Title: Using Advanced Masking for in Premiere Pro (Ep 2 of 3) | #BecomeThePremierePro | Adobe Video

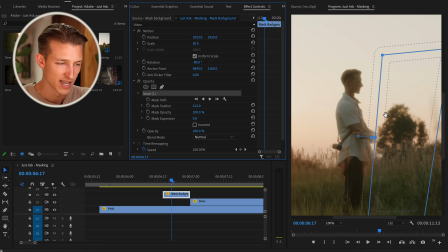(4:07)
What I want to do here to help blend it in a little bit better is I want to move the mask into the tree a little bit. When the mask is fading out over to my body, we can clearly see our hands because the sky's in the background and it's making the outline look really bad.
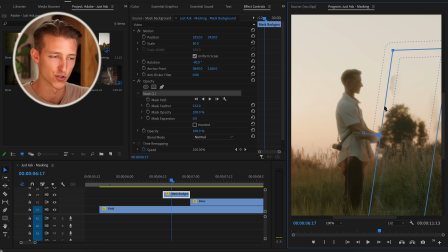(4:23)
But if we pull it in a little bit and try to hide ourselves with the tree a little bit more, it becomes a lot harder to spot because it's blending into the background. Now Allie's face is starting to come in there now, so I'm going to add a transformation point and then mask that right out of there.
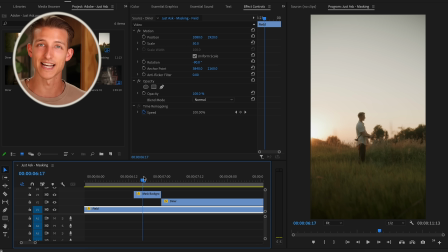(4:38)
So it comes in a little bit and then comes back out. So the idea I had behind the shot was to have Allie glitching out. I didn't want it to be one hard cut, and especially with us holding onto each other's arms, I wanted to distract the viewer a little bit more. So what we're going to do with this is very simple. I'm just going to cut a few frames out of the mask. So let's watch that back. And there's something about this simple glitch effect that really makes her arms, when they're coming off my hands, it makes it look so much more realistic. And all we had to do was cut out a few frames, which brings me to the final step, masking my face. So this one is going to be a little difficult, so stick with me here.
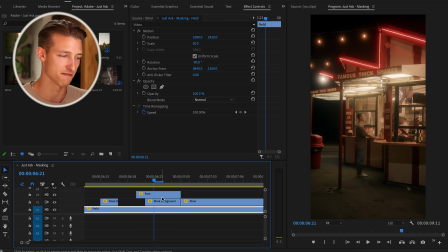(5:18)
We're gonna come over here to our final 5 frames before it cuts to the diner scene.
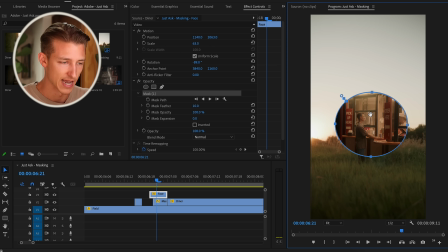(5:23)
What I'm going to do here is create a circular mask and mask right over my face.
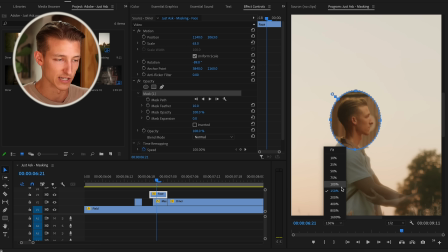(5:30)
Now this isn't going to be perfect, but if we do this right, it should help transition this a little bit smoother.
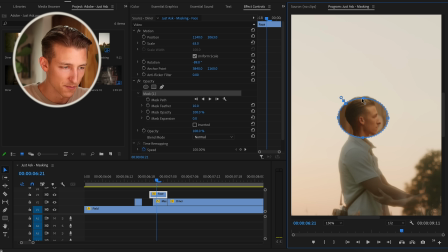(5:35)
So I really don't want to show anything but my face. I don't want any of the background in there. And the reason I'm doing this is I just want it to be a very subtle lighting shift on my face. That's it. So let's feather this to make it very hard to see. Scale it down a little bit.
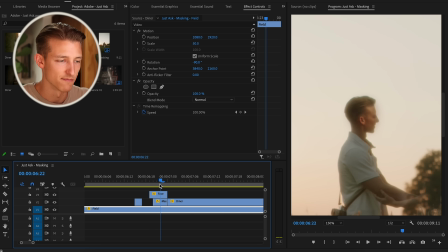(5:55)
And we can also see I'm moving a little bit. I'm moving backwards, so we need to keyframe this mask as well. So let's go here, click toggle animation on mask path.
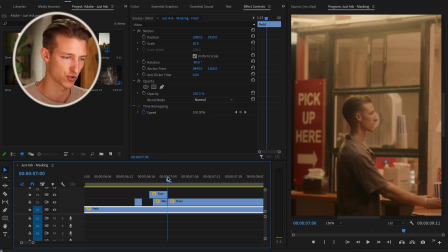(6:05)
And what I'm going to do is just move backwards just a little bit because I'm not moving in the diner scene.
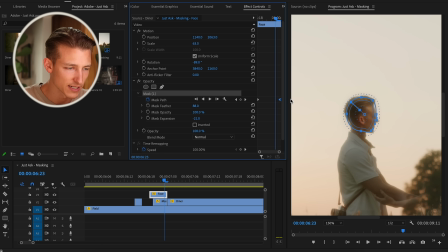(6:11)
I'm only moving in the field scene. Barely, hardly needs to shift. It's not going far. It's going to look a little weird, but just hang with me. What we're going to do is drop the opacity down to, say, max 50%.
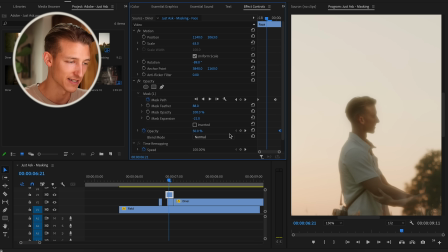(6:26)
And then I'm going to add a keyframe on our opacity, set the opacity to start at 0%.
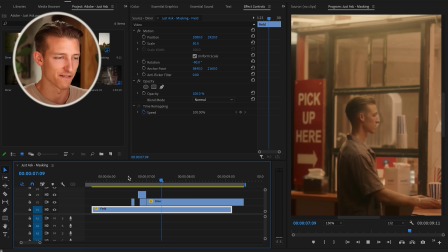(6:32)
And when we play this back, we can see my face just lights up a little bit.
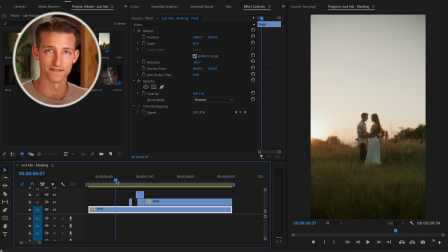(6:36)
Now, really the only other thing that I'd want to do to help enhance this effect is add a little bit more contrast with the colors. So I'm going to go into effects, grab a Lumetri color, pull that on to both the field and the diner clip. And what I want to do here is just make our field clip a lot warmer than our diner clip. So we'll come down to our diner clip and make that nice and cool. Because in this film, we're creating the illusion that this guy wants to ask this girl for her number. He's envisioning their whole life together, but he just doesn't have the nerve to do it. So when it comes back to this moment at the diner, we want it to feel cooler.
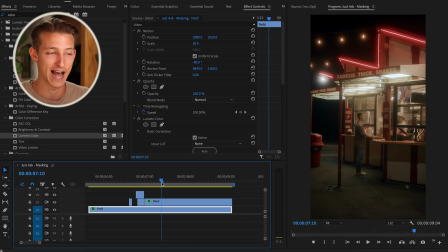(7:11)
It's no longer warm, it's no longer happy. We have cool tones coming. And this is going to help us create contrast, and it's gonna help that punch and that transition feel a lot harder. It really is the small things that add up to make the biggest differences. And after that, you should have yourself an effect or transition that looks something like this. I really like this masking effect because it helps tell a better story. It's helping us create more emotion in the film. And I think whenever you can use things like masking or fun effects or transitions to help tell a better story, that's when it can really make the biggest difference. So whether you're planning to use this technique in an upcoming travel film, a wedding film, or maybe even your own short film, I'm sure it'll help you tell a better story and make your film stand out. As always, make sure to leave a comment down below of how you plan to use this masking effect in Adobe Premiere Pro for yourself in one of your upcoming videos. I'll see you in the next one. Peace.